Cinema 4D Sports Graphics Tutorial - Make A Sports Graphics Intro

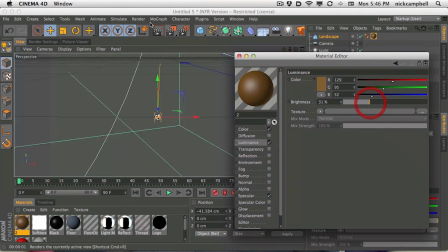[24:40]
So we can use this luminance to kind of fake a little bit of subsurface scattering, I guess, on this dirt where we don't actually need to turn it on because it's so teeny tiny. Okay, one piece of dirt down.
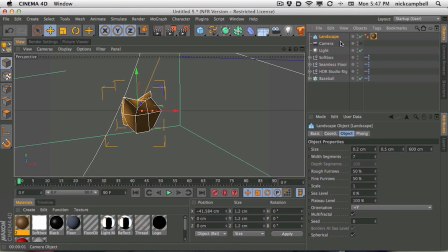[24:52]
let's make multiple pieces of dirt so that we can fly it around and it won't look so monotonous. If we just have one piece of dirt that we clone and put it in an emitter, it's going to be obvious. So let's make some different shapes and sizes.
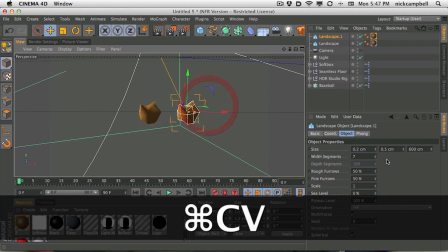[25:05]
Let's duplicate it, move it over. And in this case, let's change the segments.
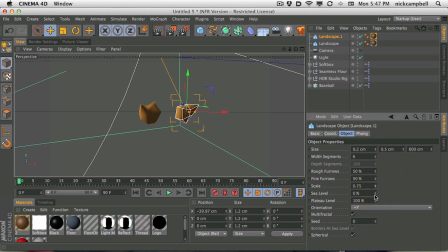[25:10]
Let's change the scale of things here and just start to play around with some of these settings and,
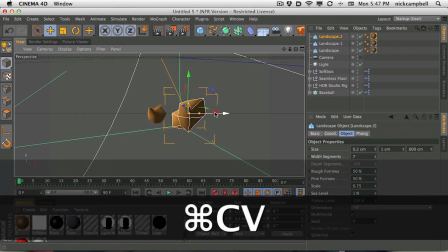[25:17]
you know, not go too crazy. You don't want to make a totally huge or totally small piece, but in a sense, you want, you know, different scales, different sizes, different shapes.
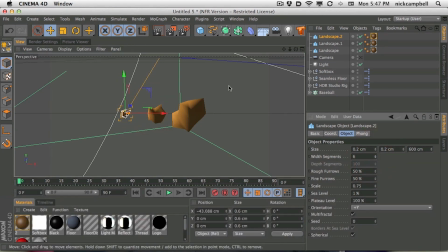[25:29]
We could even bake one of these out. Let's say we bake this small one out.
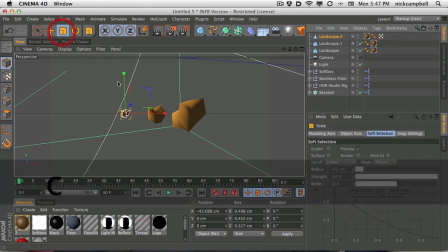[25:32]
I'm going to hit C to make it editable, and then I'm going to grab the scale object and just make it not round.
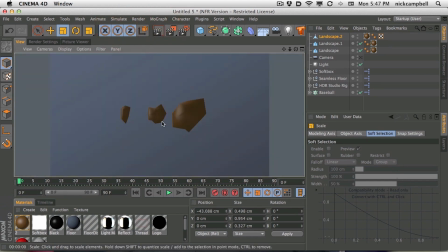[25:38]
So now we have a long piece of dirt. We have a kind of small one and a large one, and maybe we need more. Let's grab one more and move it over, and there we go, and duplicate it.
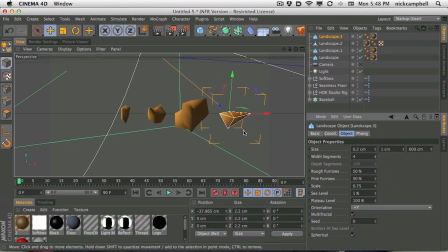[25:55]
And maybe this one's real kind of flat, and I don't know. Play around here. Just get this little triangle-y looking dude.
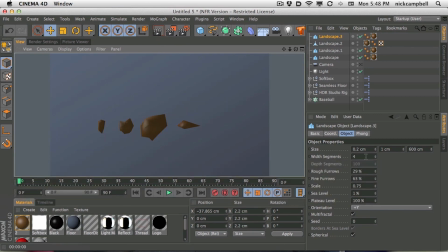[26:03]
And hopefully those are – that's way too pointy. Okay, cool.
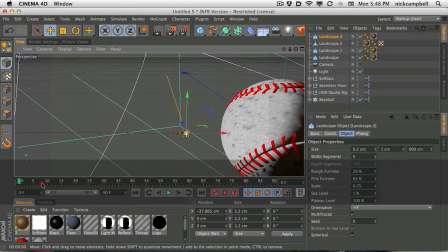[26:09]
So now we got dirt.
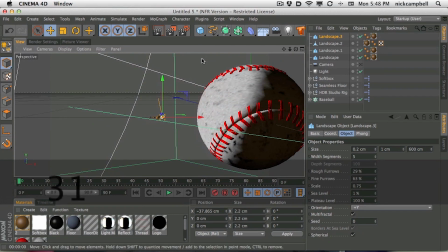[26:11]
We got four little pieces of dirt that we're going to clone and fly out of an emitter to make it look like dirt's coming off this thing.
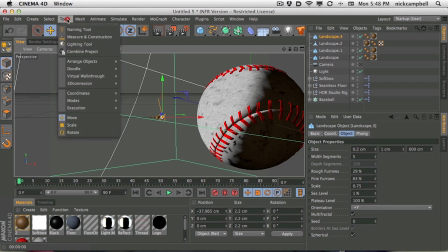[26:19]
So we go up to our simulate particles emitter,
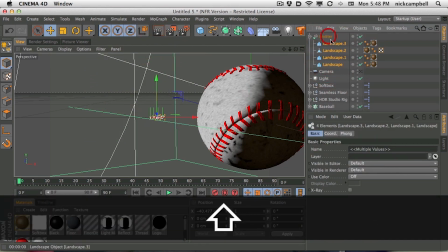[26:27]
and we drop our landscape objects into our emitter, and we go to our emitter and say show objects,
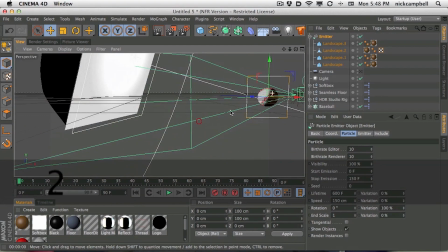[26:34]
and we kind of zoom out again here, and we hit play. So
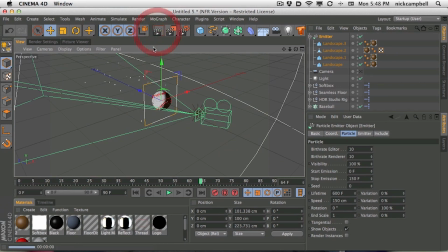[26:39]
this emitter is throwing our dirt particles out away from our ball, and this is what we want. The only thing we want to change is the direction. Well, it's not the only thing we want to change. We want to change a lot about this. We want to rotate it around and kind of have it come from camera right.
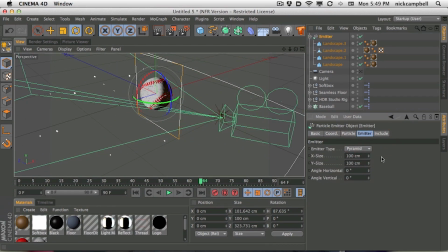[26:58]
The other thing we're going to do is grab the emitter and shrink it down. So just so it's roughly, you know, the size of a baseball. You know, you don't want it flying from anywhere else. Okay, so there we go.
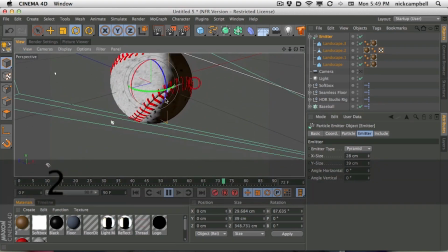[27:10]
So we hit play. And so now we got dirt. Well, the problem here is the dirt's flying literally out of the baseball.
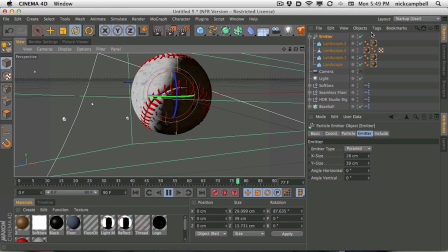[27:18]
So, and really, if you look at mine, there's still a couple little pieces of dirt that pop up, you know, every once in a while,
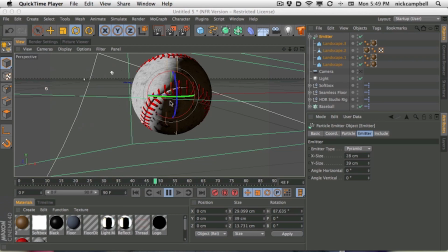[27:31]
or that pop through the ball every once in a while. But we can do a lot of things to make sure that doesn't happen.
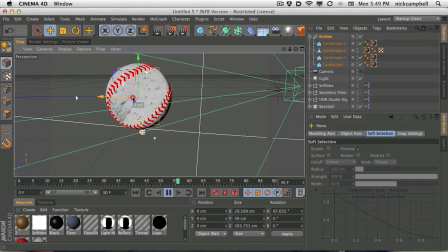[27:40]
The main thing we could do is just move it out away from the sphere here, and we're cheating a little bit. And cheating's fine because this is motion graphics and not poker. So you can pull the dirt out in front of the ball.
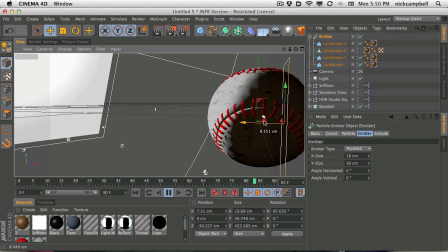[27:57]
So now it's going to look, if we go back to our camera, it's going to look like, if we move it back, it's going to look like it's flying off the ball, but really it's kind of flying in front of the ball,
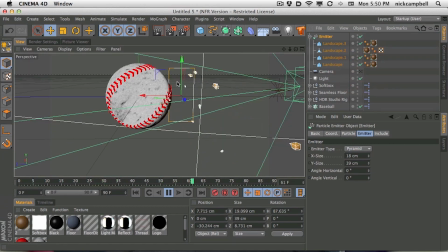[28:06]
right? So that's one way to do it. Now we could set this up and get dynamics going and maybe put a little protection over the ball to make sure nothing hits it. And in fact, there might even be a particles deflector or something in here where we can actually make this
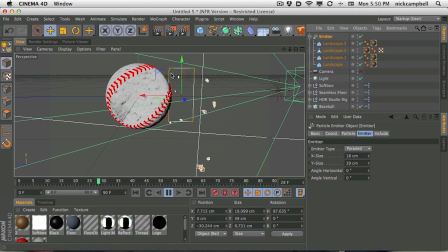[28:24]
part of the particle system and say, just don't be in here. I didn't actually set that up.
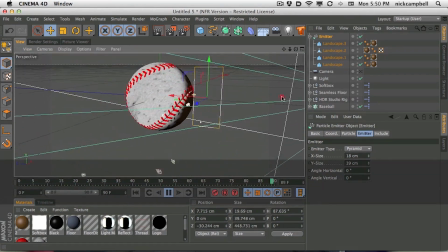[28:30]
Maybe that's there. Maybe you could play around with that. But this is how I set it up. I had one set of particles up in front,
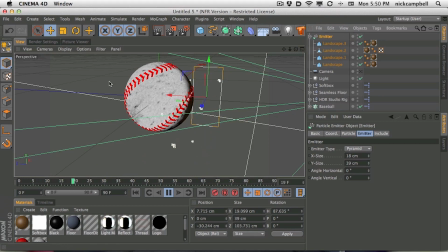[28:36]
and then I duplicated it, and I put a set of particles in the back, and we actually set up a few of these.
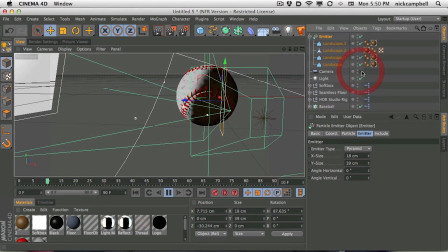[28:44]
So before I go duplicating stuff, let's make this one look as good as we can, and then we'll start to duplicate.